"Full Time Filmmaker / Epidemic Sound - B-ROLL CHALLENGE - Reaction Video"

Okay, so the music fits the video perfectly.
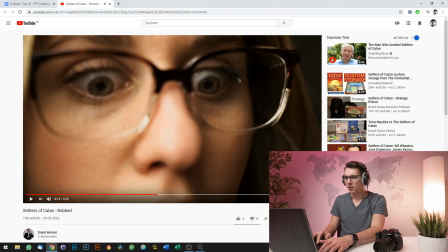25:06 But if you take a look here, for example, her eye is not fully in focus.
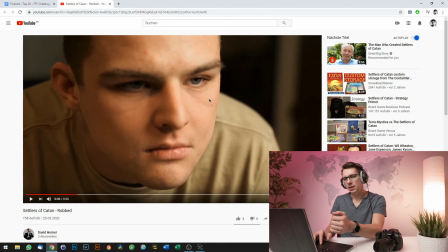25:12 And the thing is, even if the eye was in focus, sometimes the depth of field is so thin that only a small part of the eye is in focus, depending on what focal length you're shooting, depending on the aperture, of course. So sometimes stopping down is not such a bad idea after all. And it might not have that absolutely shallow depth of field then, but it will look a lot sharper. And in this case, the video footage would have benefited from that. But other than that, great shots. I like the sound effects. It has humor. It's creative. Good job, guys.
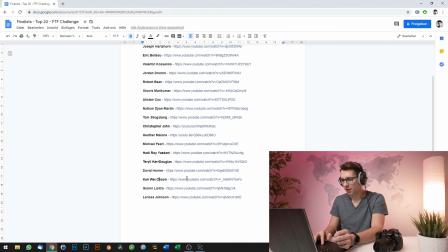25:48 Okay, so the next is Kok Wei Chun, Milo Cinematic Handheld B-roll. Malaysians' all-time favorite drinks. When my girlfriend and I were in Malaysia a few months ago, we were also drinking quite a lot of Milo, so we can confirm that it's definitely Malaysians' all-time favorite drink.
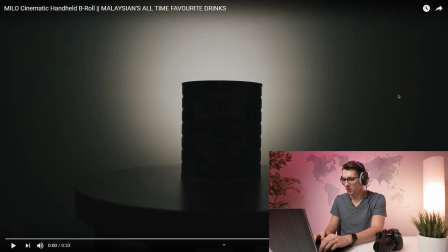26:06 Let's see what this video offers.
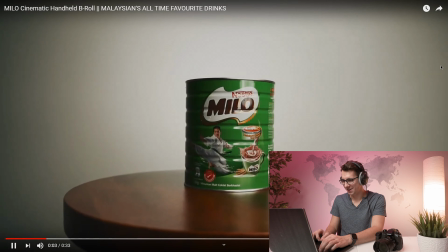26:11 Nice.
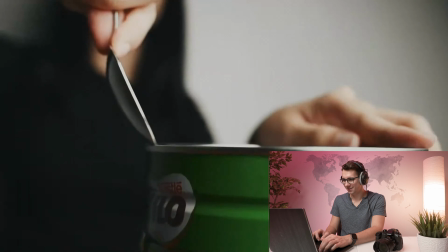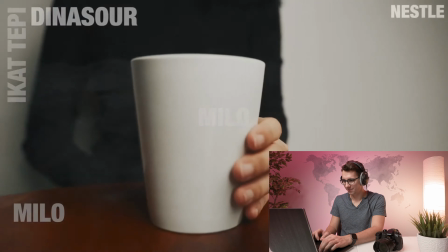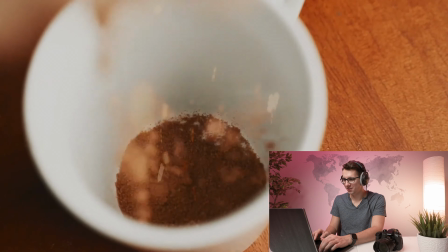26:25 Oh, that was a different transition. And I like that the particle effect as well.
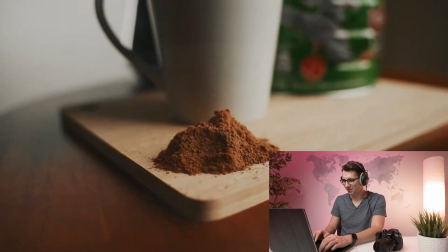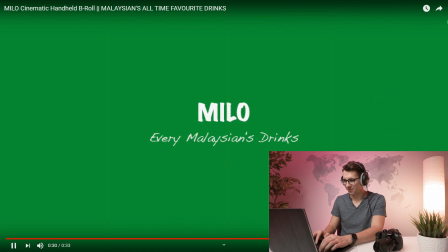This one's a little bit shorter, but that's no problem. I like the grading, it looks natural for me.
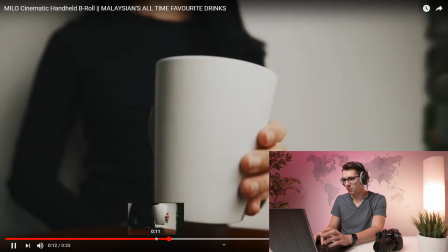26:48 And it didn't distract from the experience.
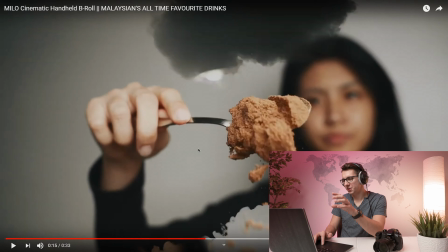26:52 And I really like this transition right here because it kind of fits to what you're doing here with the Milo powder.
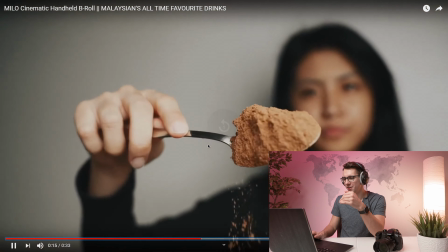26:58 Great job with it. And also that backwards motion on powder always looks amazing. Great work, guys. Really like that one as well. Okay, so the next one is Gianni Licitra.
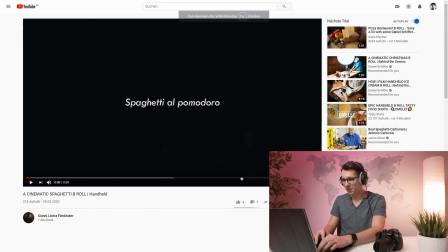27:11 Probably Italian, right? Let's see. Cinematic Spaghetti B-roll. What else?
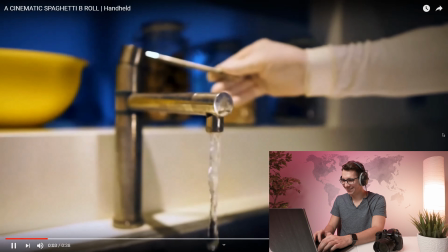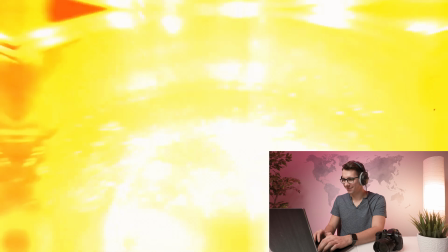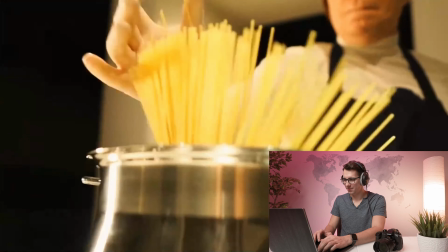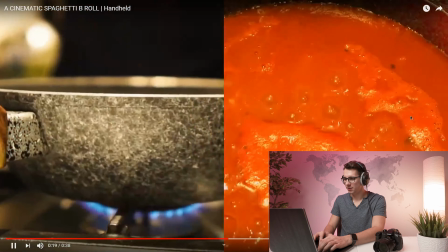27:31 That was great with the rotation. And the split screen, of course.
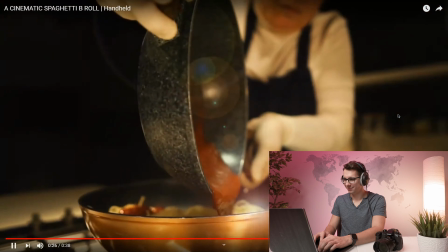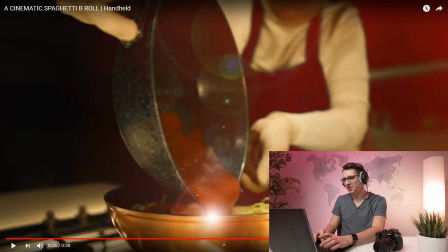27:46 I must say, I'm not a fan of these lens flares right here, especially because there's no other light source, so this is kind of overused at this point, but personal preference.
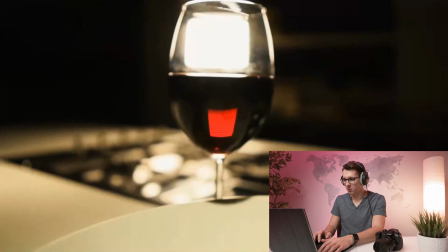28:04 Great shot with the slow motion. Great video. Nothing else to add here. Okay, and the last one is Larissa Johnson.
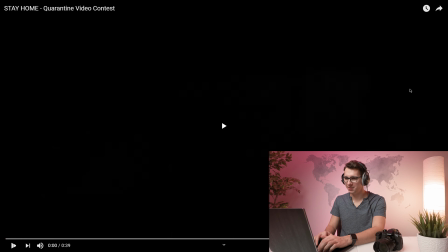28:14 Stay Home Quarantine Video Contest. Let's see.
This is Washington's stay home, stay healthy order.
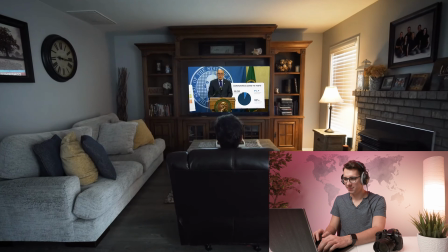28:23 So I'm asking you, and you may say I am pleading with you, to stay home.
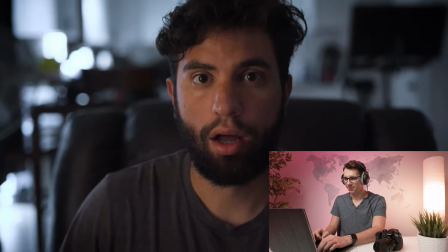28:29 Stay home. Stay home.
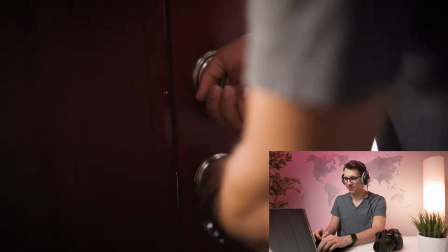If you listen carefully, you can still hear the TV in the background, and it has that muffled sound which sells the effect for me right here. The sound's work is great on this one.
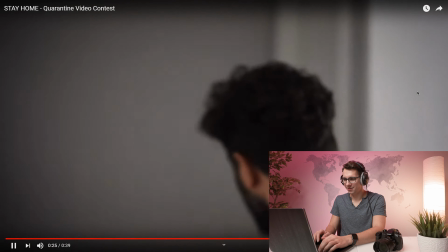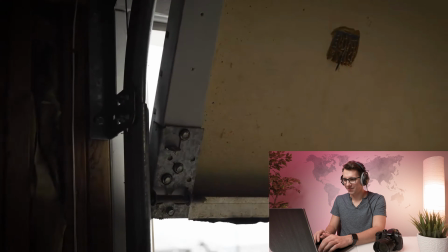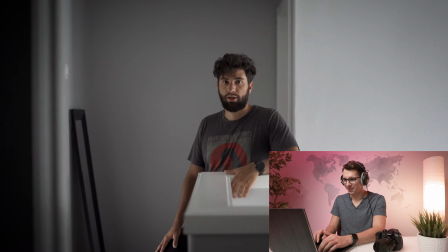Wow.